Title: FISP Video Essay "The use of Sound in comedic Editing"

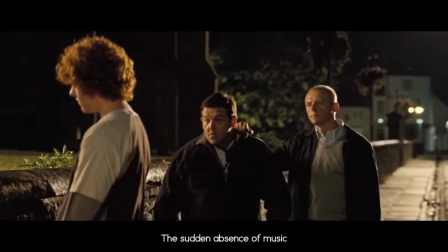8:45 What?
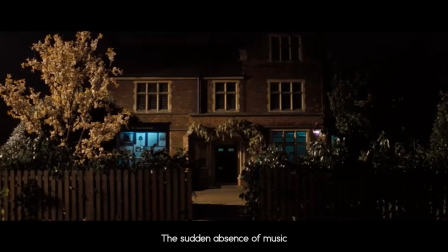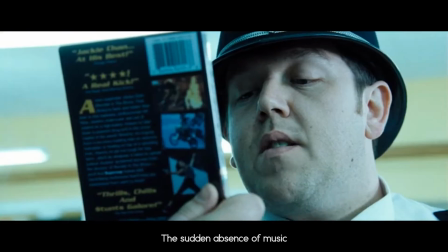8:52 Super cop. Meet the cop that can't be stopped.
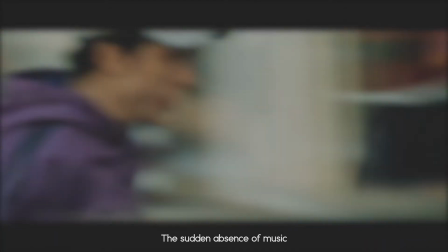8:58 This technique of cutting out the sound uses the contrast of the silence to juxtapose the tense action of the scene with the quiet, awkward nature of another.
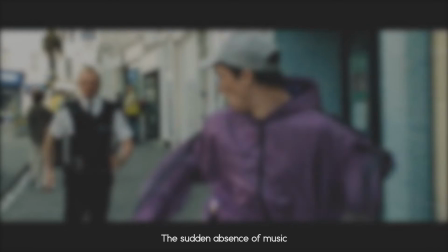9:05 It is this contrast where we get the amusing outcome. Another example of this technique is to change location and tone.
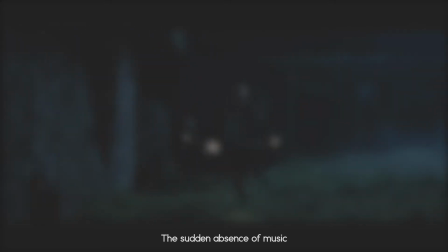9:10 The following scene is a chase scene that is split midway for discovery of clues. The pace and tone need to be changed, so the music changes with the actions of the character.
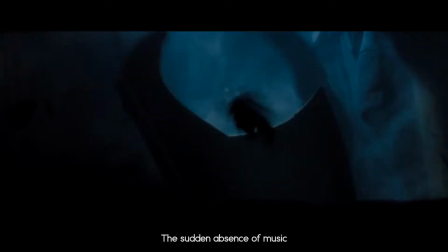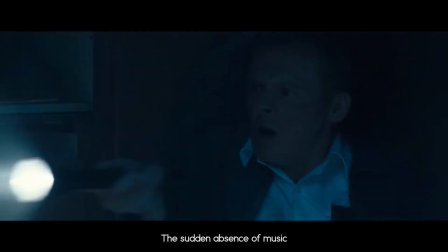9:25 gypsy scum travels.
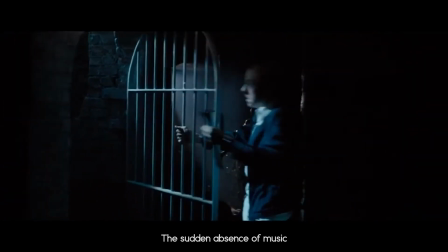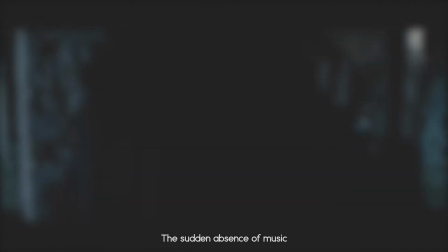9:34 This scene is changed for the use of music being dropped, as the character is literally dropped out of the frame. The high tense music is cut,
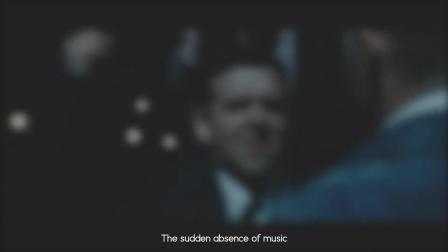9:40 and the transition between is masked by the use of diegetic Foley sound of the character falling through the ground.
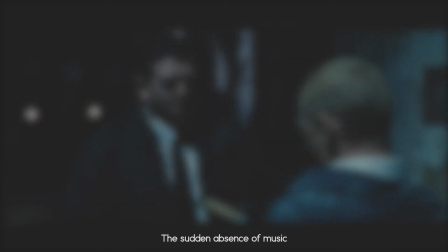9:45 This change in music tells the audience that the character is no longer being chased and that there is more time to concentrate on the things around them.
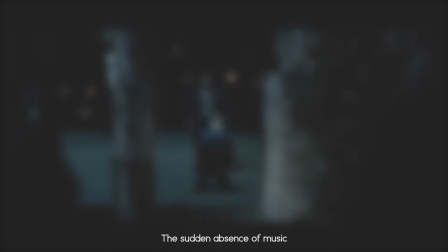9:50 The chase is then brought back where it left off as he opens the gate, and the music comes back with the realization that the antagonists are still after him.
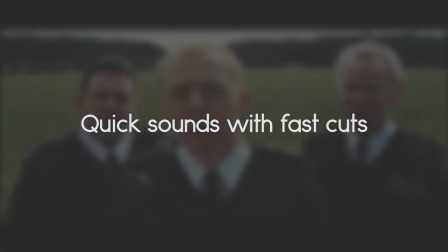9:59 One of Edgar Wright's most signature styles is the use of quick montage-style cut sequences. They usually contain quick cuts, fast zooms, and heightened diegetic sounds.
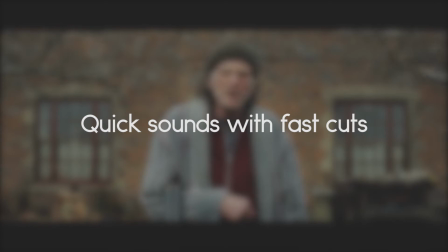10:06 These are effective to get a lot of information across to the audience as fast as possible and as entertainingly as possible.
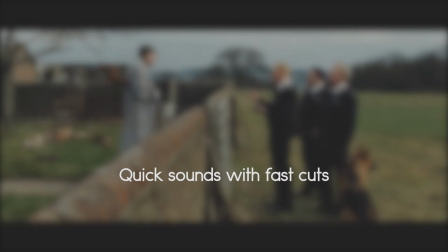10:11 The use of sound makes the cutscene quicker and richer, as everything being done sounds like it's being done faster.
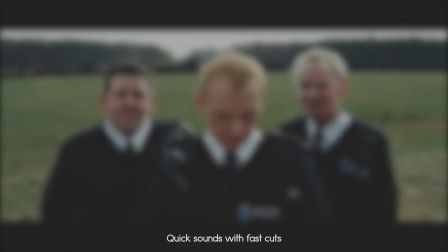10:16 An example of this is when the protagonist is gearing up for the final firefight in the film. The film needs to get across the point that he's doing this,
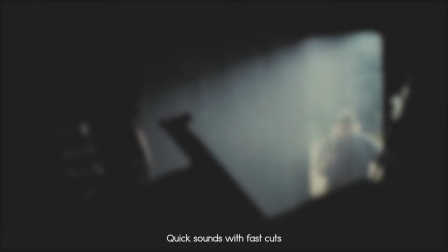10:22 going back to the police station and gearing up with all the weapons that he confiscated earlier in the film.
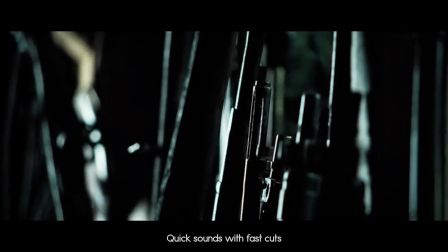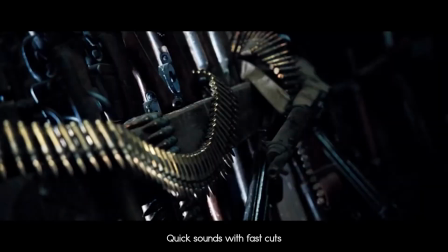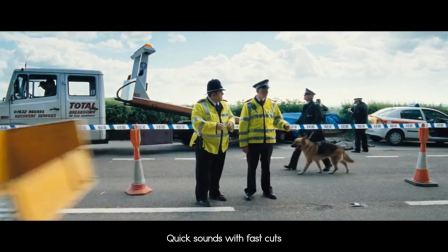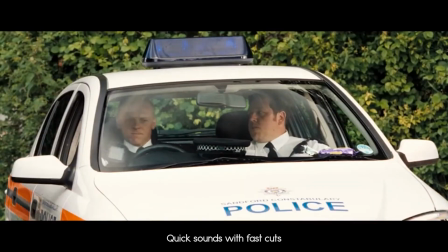10:43 Fire up the roof.
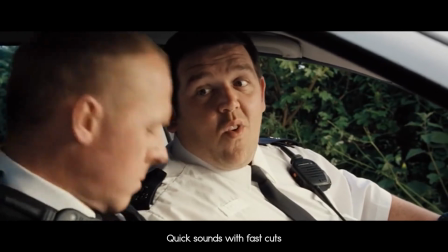10:49 That was brilliant.
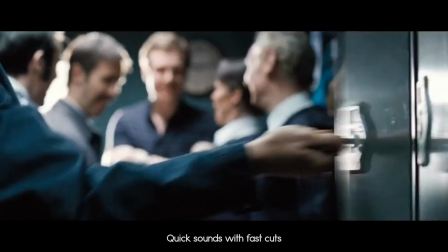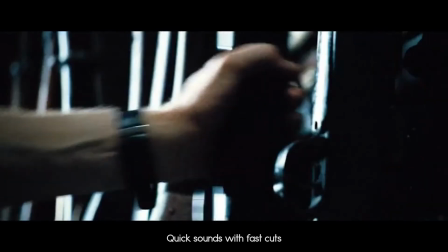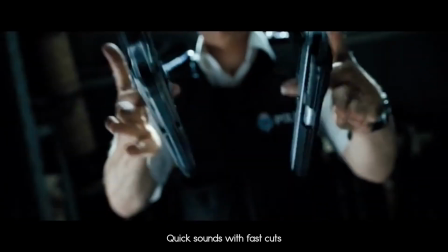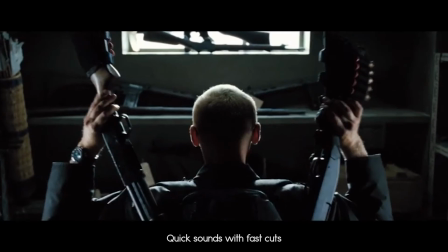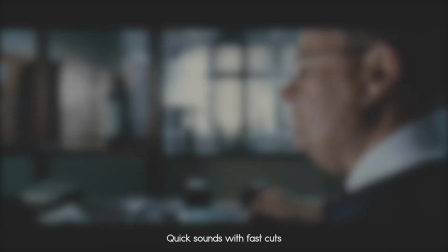11:13 Edgar Wright's unique style of editing means that he is able to get across a great deal of information in a short space of time.
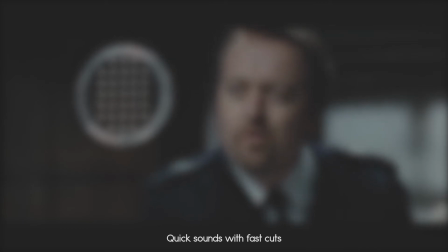11:18 From the scene we see how the character has changed and how he has now got the tools he needs to win. The use of sound here is to emphasise that point.
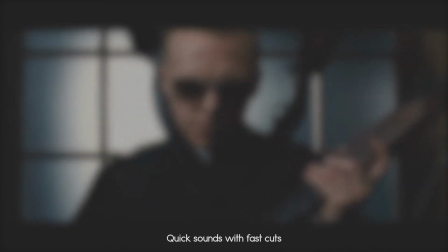11:24 The sound of all the equipment being equipped lets you hear the progression of all the amount that he is getting. The rate and length of the sounds is also important.
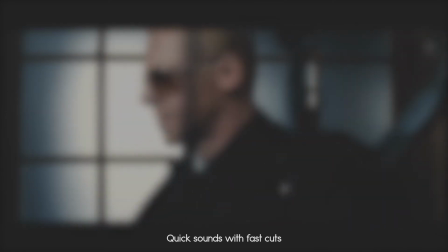11:30 They are all very fast and quick to replicate the narrative and the visuals that he is doing all this very quickly to get prepared in time.
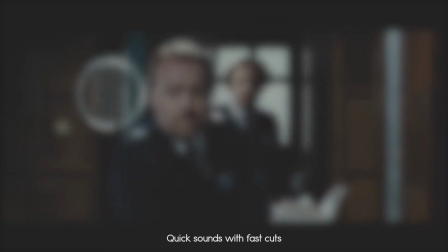11:36 As well as the sound effects, the backing music rises as he is getting ready and hits the crescendo as he is finished gearing up, giving the effect that the character is now ready for his task.
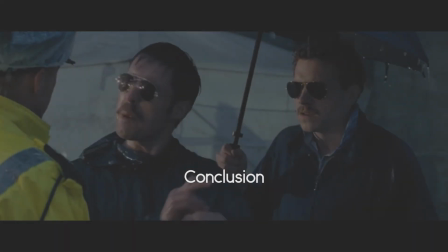11:46 In conclusion, I believe that Edgar Wright's use of sound design is such a massive part of what makes his film so successful.
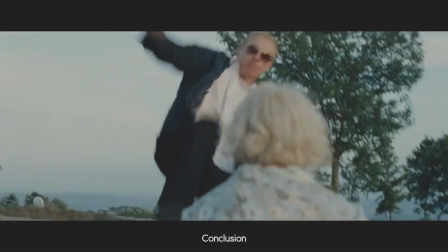11:51 Without the clever use of sound and music, the overall impact would be lost.
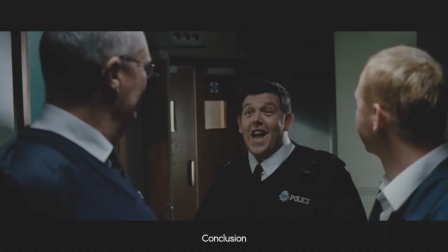11:55 The sound not only helps the edit, but in some instances is what forms the edit, and some of the jokes in the film are told entirely through the use of sound.
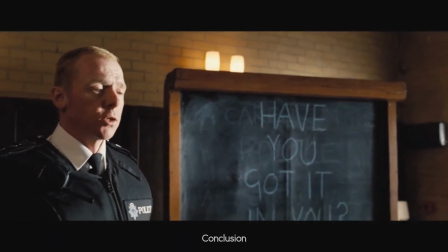12:03 Overall, I believe that Edgar Wright's use of sound design is a great example of how sound can be used to tell its own narrative and its own jokes within a film.
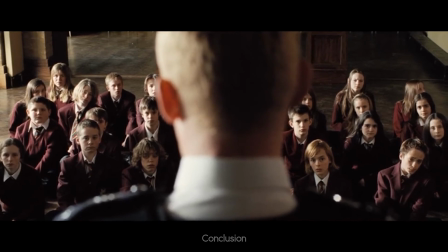12:10 Any questions? Hey. Yes.
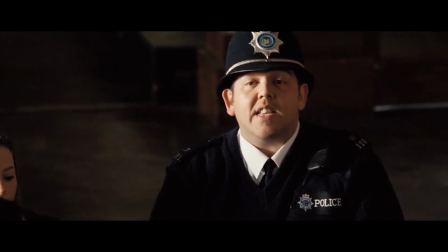12:15 Is it true that there is a place in a man's head that if you shoot it, it will blow up?